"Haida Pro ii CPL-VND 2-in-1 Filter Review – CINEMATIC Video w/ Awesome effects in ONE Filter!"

One of the most useful lens filters for filmmaking is the variable ND filter for getting cinematic video outdoors. And Haida just sent me this variable ND plus polarizer in one filter.
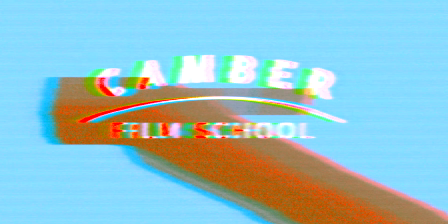10s
So let's see how this thing can improve your videos. Hey everyone, Cam here, helping you to make good videos. And when it comes to making cinematic videos, being able to control your aperture and shutter speed is very important, but is also quite difficult to do when you're shooting in the daytime outdoors.
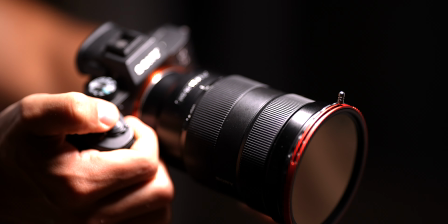29s
But this new variable ND filter from Haida helps you do that and then some because it has a polarizer built in.
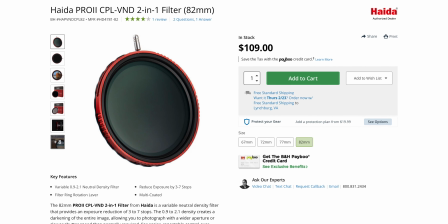34s
And I have Amazon and B&H links to this filter linked in the description, so if you decide to purchase one through those links, it won't cost you any extra, but it will greatly help out the channel. So let's take a look at how the variable ND filter will help you to get that cinematic look when shooting outside, as well as some situations where that circular polarizer will come in handy.
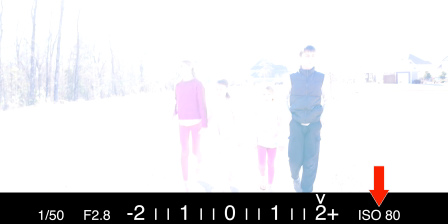51s
We're outside, middle of the day, ISO is at 80, that's the lowest I can get on this camera,
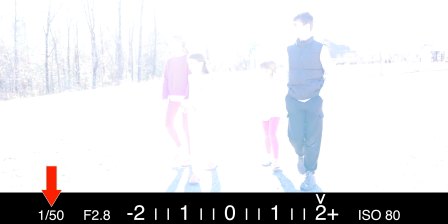56s
f2.8 on the aperture, and shutter speed is 1/50th of a second based on the 180-degree shutter rule.
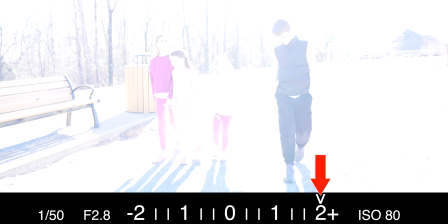62s
And as you can see here, it's way overexposed, this isn't working, but now we're still at ISO of 80,
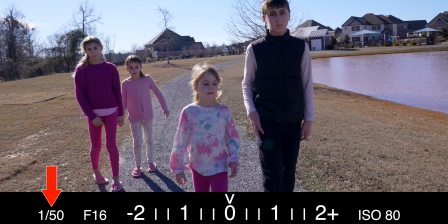67s
1/50th of a second on the shutter speed, but now the aperture is at f16.
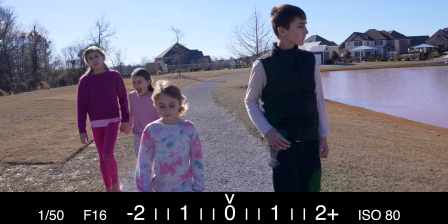72s
So you can see it looks just fine now. Exposure's good, everyone looks good. But the problem with this is that I want to isolate my subjects more from the background.
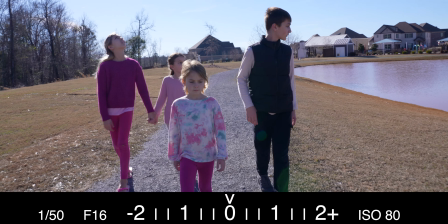80s
I want that more shallow depth of field that I could get in the f2.8 to f5.6 range.
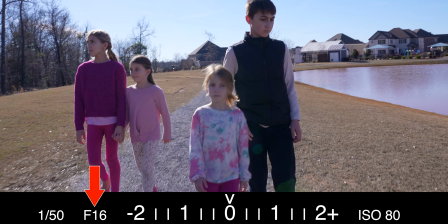85s
And we're at f16, that's very limiting. So in order to fix that, we can now change it to where we're at f2.8, once again 80 on the ISO, but now I'm at 1/1600th of a second. And you can see we have that more shallow depth of field here, so I got that more cinematic look that I want. But when you change the shutter speed like this for video, that has a huge effect on the motion blur of the images. At the 1/1600th of a second, you can see it's really choppy looking, it doesn't look that natural, whereas next to it, when we have it set properly at 1/50th of a second, you have that natural motion blur that you're used to seeing in films. So basically you have to compromise either the depth of field by having a much deeper depth of field and not being able to separate your subject from the background with that blurry background look that you'll probably want, or you'll have to compromise the shutter speed and change the motion blur so that it doesn't look natural, similar to what you get from like a smartphone video.
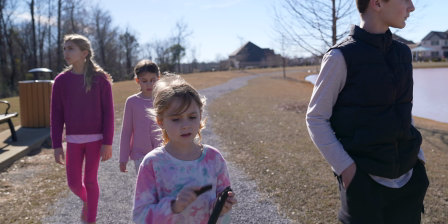136s
So I had to decrease the exposure by 5 stops of light in order to get the proper exposure for the image.
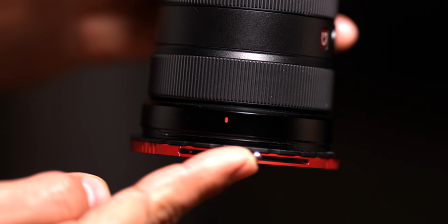141s
And the Haida filter gives you the option from 3 to 7 stops of light, which worked great in this case.
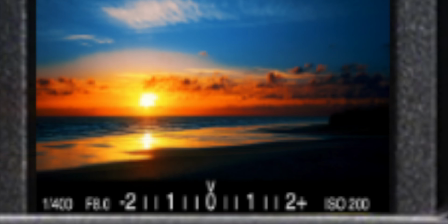146s
And if you don't know what I mean by stops of light, I have another video explaining all of this that can help you out there.
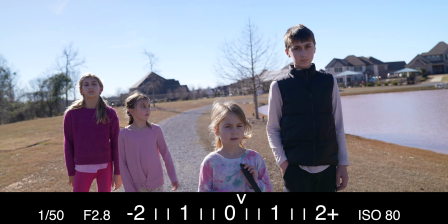150s
And this is where this filter comes in really handy, because with it,
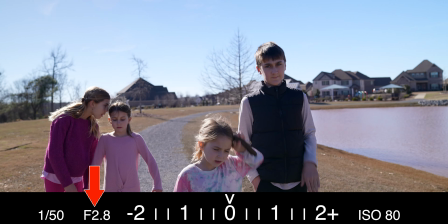154s
now we can set the ISO to 80, the aperture to f2.8 to get that shallow depth of field with this lens,
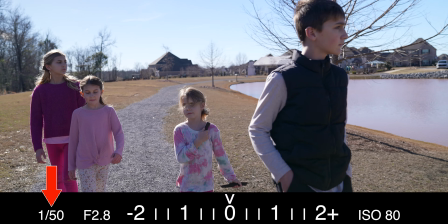160s
and keep the shutter speed at 1/50th of a second.
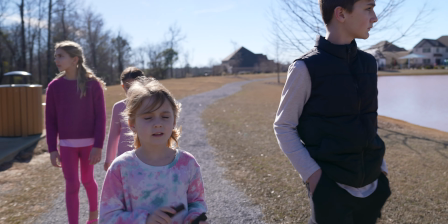162s
Now I have everything just right to get the image looking just how I want to get that more cinematic look with the natural motion blur as well. So the variable ND filter is a great tool to have to get the most out of your camera and to help you get that cinematic look when shooting in the day outdoors.
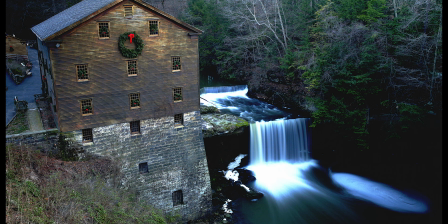176s
But it can also help you to get things like long exposure shots that can be used for unique looking time lapses. But aside from the benefits of the variable ND, what is it that this polarizer is going to do for you? Well, polarizers are a great tool for reducing glare or reflections in your shots.
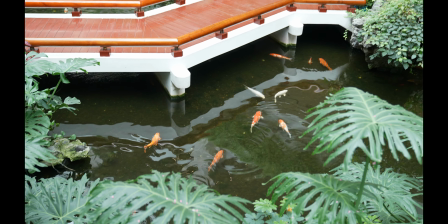190s
Like here with this fish pond, you have all the glare from the lights coming in, but when you turn the polarizer the right amount, now the glare is almost completely eliminated.
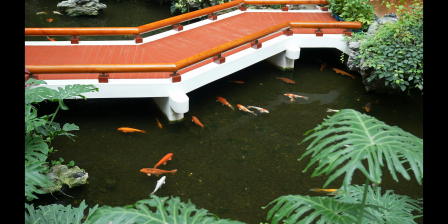198s
We can see through into the water and see all the fish swimming around.
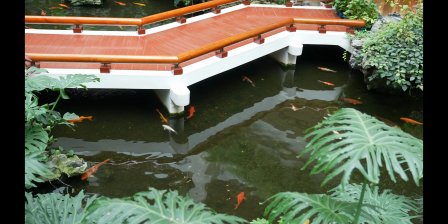202s
And reducing the glare on the water is the most obvious part, but also if you look at the leaves, the same thing will happen if you're outside, there's a lot of sunlight on leaves.
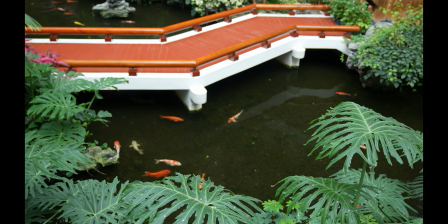209s
You turn that polarizer and then the glare gets removed from the leaves instead of all that white.
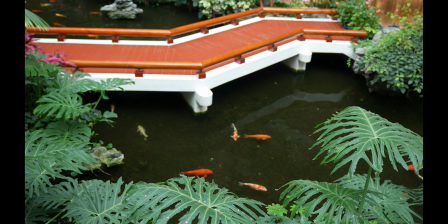215s
It really brings out the color and makes plants look a lot better as well. And the same thing goes for cars.
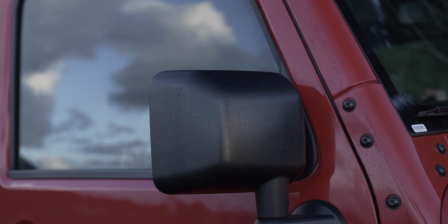219s
If you have a glare on the windshield but you want to see through, you can turn the polarizer and then you can see into the window to see your subjects depending on the look you want.
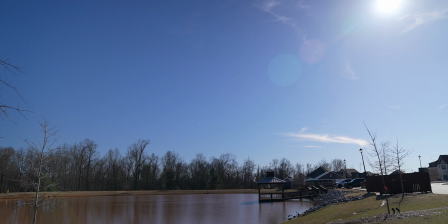227s
And you can also experiment with the angles to get the shot just right with the polarizer to help make the sky
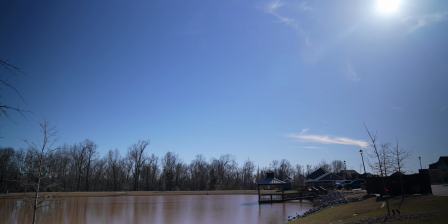232s
look a lot more rich in the blue so that glare coming through from the sun isn't as pronounced. But you should be aware that when using a polarizer facing toward the sun along with using a wide angle lens isn't the best choice because you're not going to get a uniform polarizing effect on the sky.